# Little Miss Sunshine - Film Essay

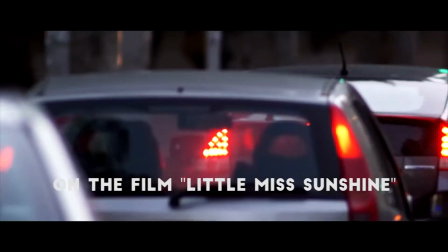(0:00) Here we go, it's all about you, it's all about me, it's all about what we do.
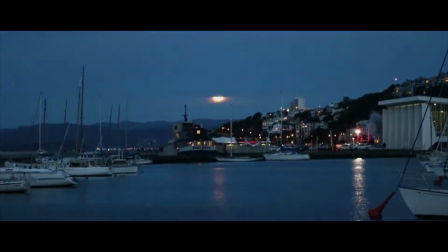(0:06) Making art, you and me, trying to find something to believe.
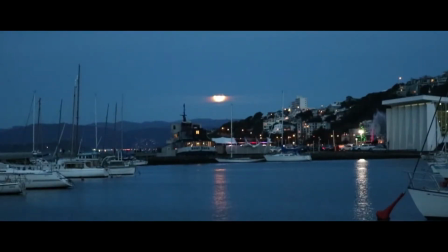(0:15)
Capitalism is a major part of our daily lives. It is what is on our TV, on our phones and devices. For instance, what we see is media, advertising, beauty and politics.
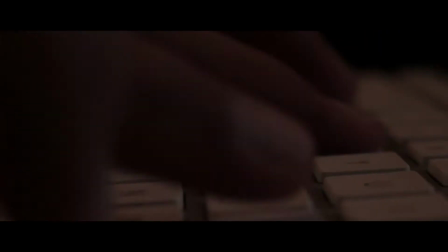(0:26)
When we give into the minds of these enterprises, we become self-inflicted about comparing ourselves towards other people.
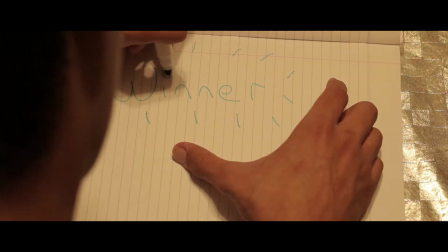(0:32)
We become more concerned about our public status in terms of winning, meaning success,
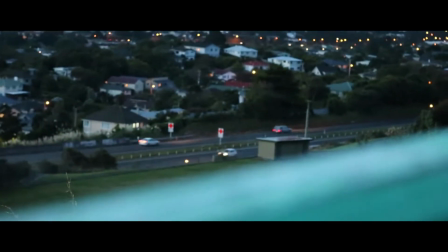(0:36)
than really focusing on our private lives, family and friends, metaphorically stating losing.
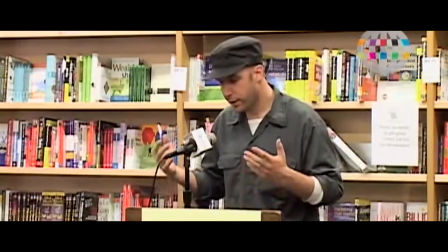(0:42)
The screenwriter for Little Miss Sunshine, Michael Arndt, read an interview featuring Arnold Schwarzenegger,
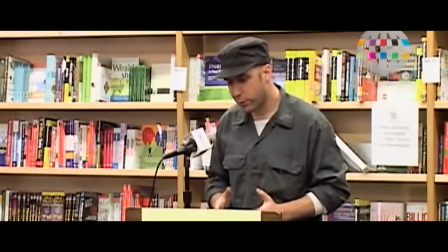(0:48)
where Schwarzenegger mentions, "If there's one thing in this world I hate, it's losers.
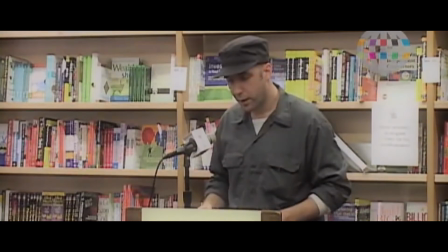(0:52)
I despise them." Arndt's response quotes, "There is something so wrong with that attitude.
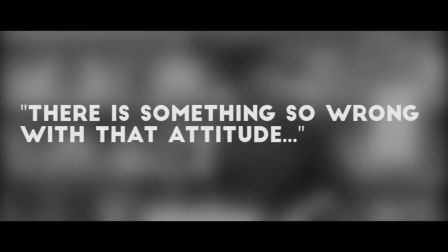(0:57)
I wanted to attack the idea that in life you're either going up or you're going down.
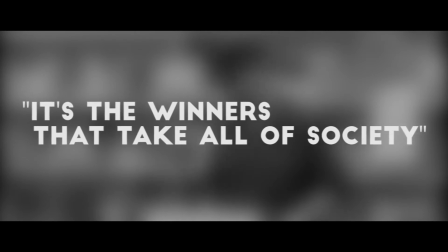(1:01)
It's the winners that takes all of society, where one person is going to get the $1 million and everyone else is a loser."
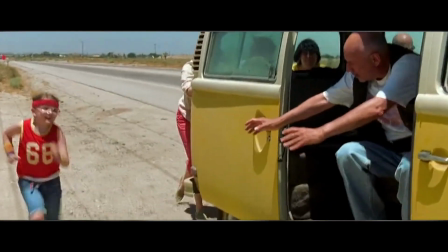(1:09)
In Arndt's response, we see him communicate that Arnold Schwarzenegger's message of losers is fallacious.
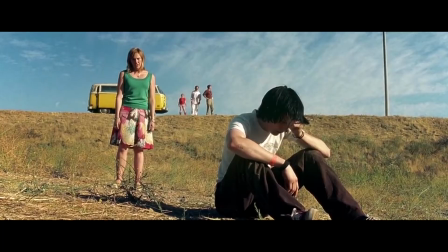(1:15)
In the film Little Miss Sunshine,
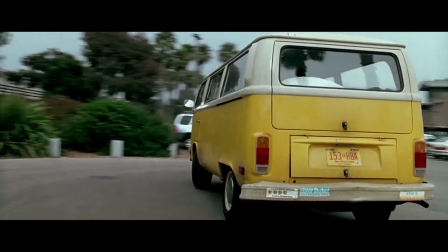(1:17)
the director Jonathan Dayton uses a variety of scenes throughout the film to portray the idea and theme of capitalism being controlled by society.
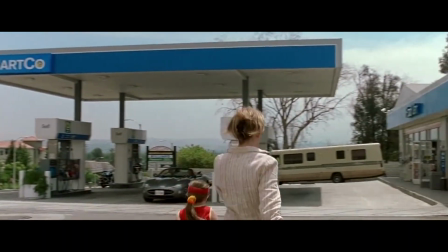(1:26)
One of the most significant scenes which show a diversity of many techniques to manifest the idea was the gas station scene. An important technique used in the gas station scene was the use of mid-shots.
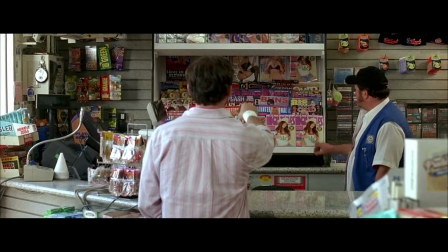(1:38)
During the first few frames of the scene, we see Frank Hoover, played by Steve Carell,
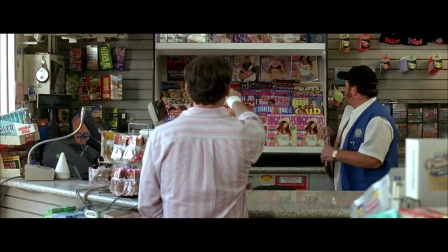(1:42)
buying pornographic magazines on the counter while his former lover is looking at himself in the mirror in the background of Frank.
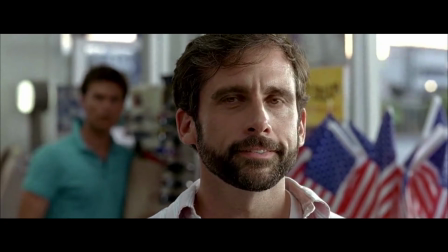(1:48)
This shows a contrast in between both of their lives into what capitalism can do. In another mid-shot, we see Frank being encountered by his former lover.
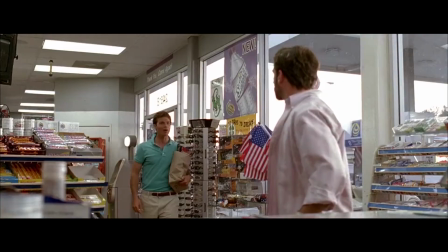(1:56)
In the shot, Frank's back is shown towards the camera with his hands behind his back,
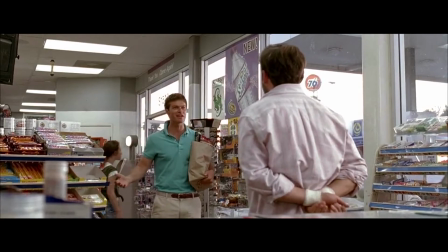(2:00)
and the distance between his former lover and Frank seems to be quite apart, symbolizing the differences in both of their lives. For example, the feeling of being alienated by society, his low confidence, and being left out of society, in comparison towards his former lover,
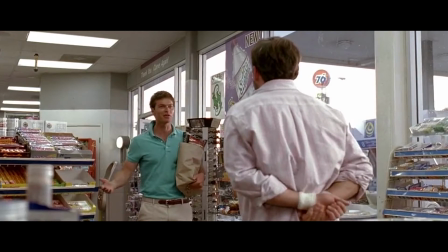(2:14)
who shows how wealthy and developed, giving a downward comparison, which means comparing ourselves towards those who are less fortunate than us in regards to Frank. The diegetic sound is also another important technique used in the gas station scene.
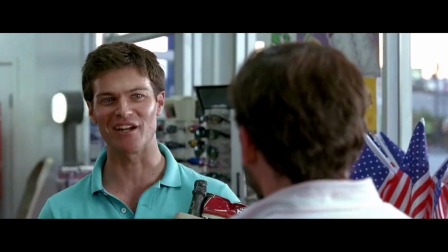(2:28)
After Frank's encounter with his former lover, Frank is paying for the porn and a song is heard playing in the background.
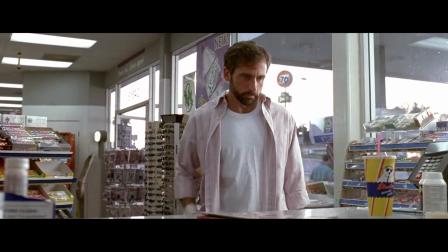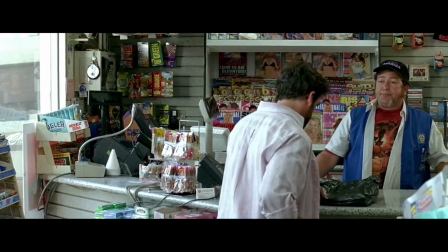(2:39)
This gives hints during the scene to manifest the contrast of being a winner. The fact that Frank is a homosexual man conflicts with the song about a heterosexual man talking about how lovely his wife is and that she thinks the world of him. The way the song has been put together is in the car matter, where we see Frank in a distressed situation of having an envy towards his life,
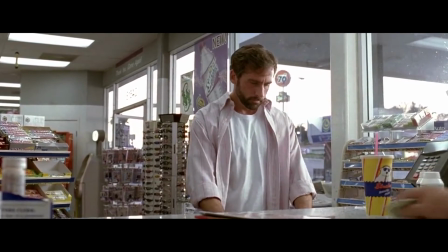(2:59)
because he has felt he has failed at accomplishing on what he wants to be,
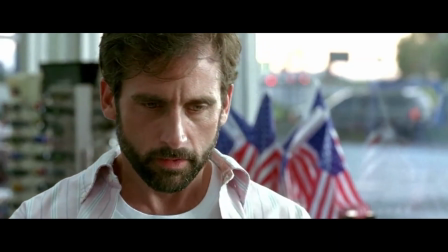(3:04)
a pro scholar. With the technique of diegetic sound used, Dayton helps show Frank's self-consciousness in regards to his public status and wanting to achieve,
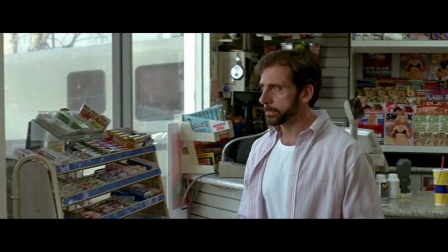(3:13)
and the inquintity of living in a capitalist society. Another important technique is the use of close-up shots. Near the end of the scene,
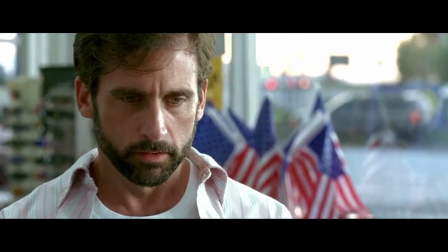(3:21)
we get a close-up shot with a shallow depth of field projecting Frank's facial expressions and the American flags blurred in the background. Frank's facial expressions explain his low confidence and envy towards his American dream, which is supported with the symbolism of the flags in the background of Frank.
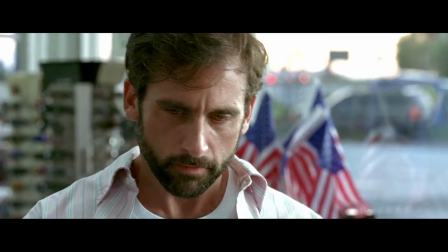(3:37)
The flags are blurred to show the distance and alienation of society that Frank is expressing his emotions. Using close-up shots, Dayton manages to manifest the idea of the dissatisfaction in a capitalist society. MISE-EN-SCENE is also another important technique that helps manifest the idea.
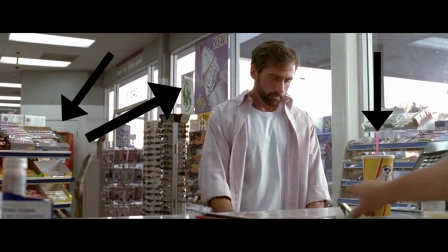(3:54)
Throughout the whole entire scene, we see the continuous use of consumer products like magazines, packaging, candy, etc.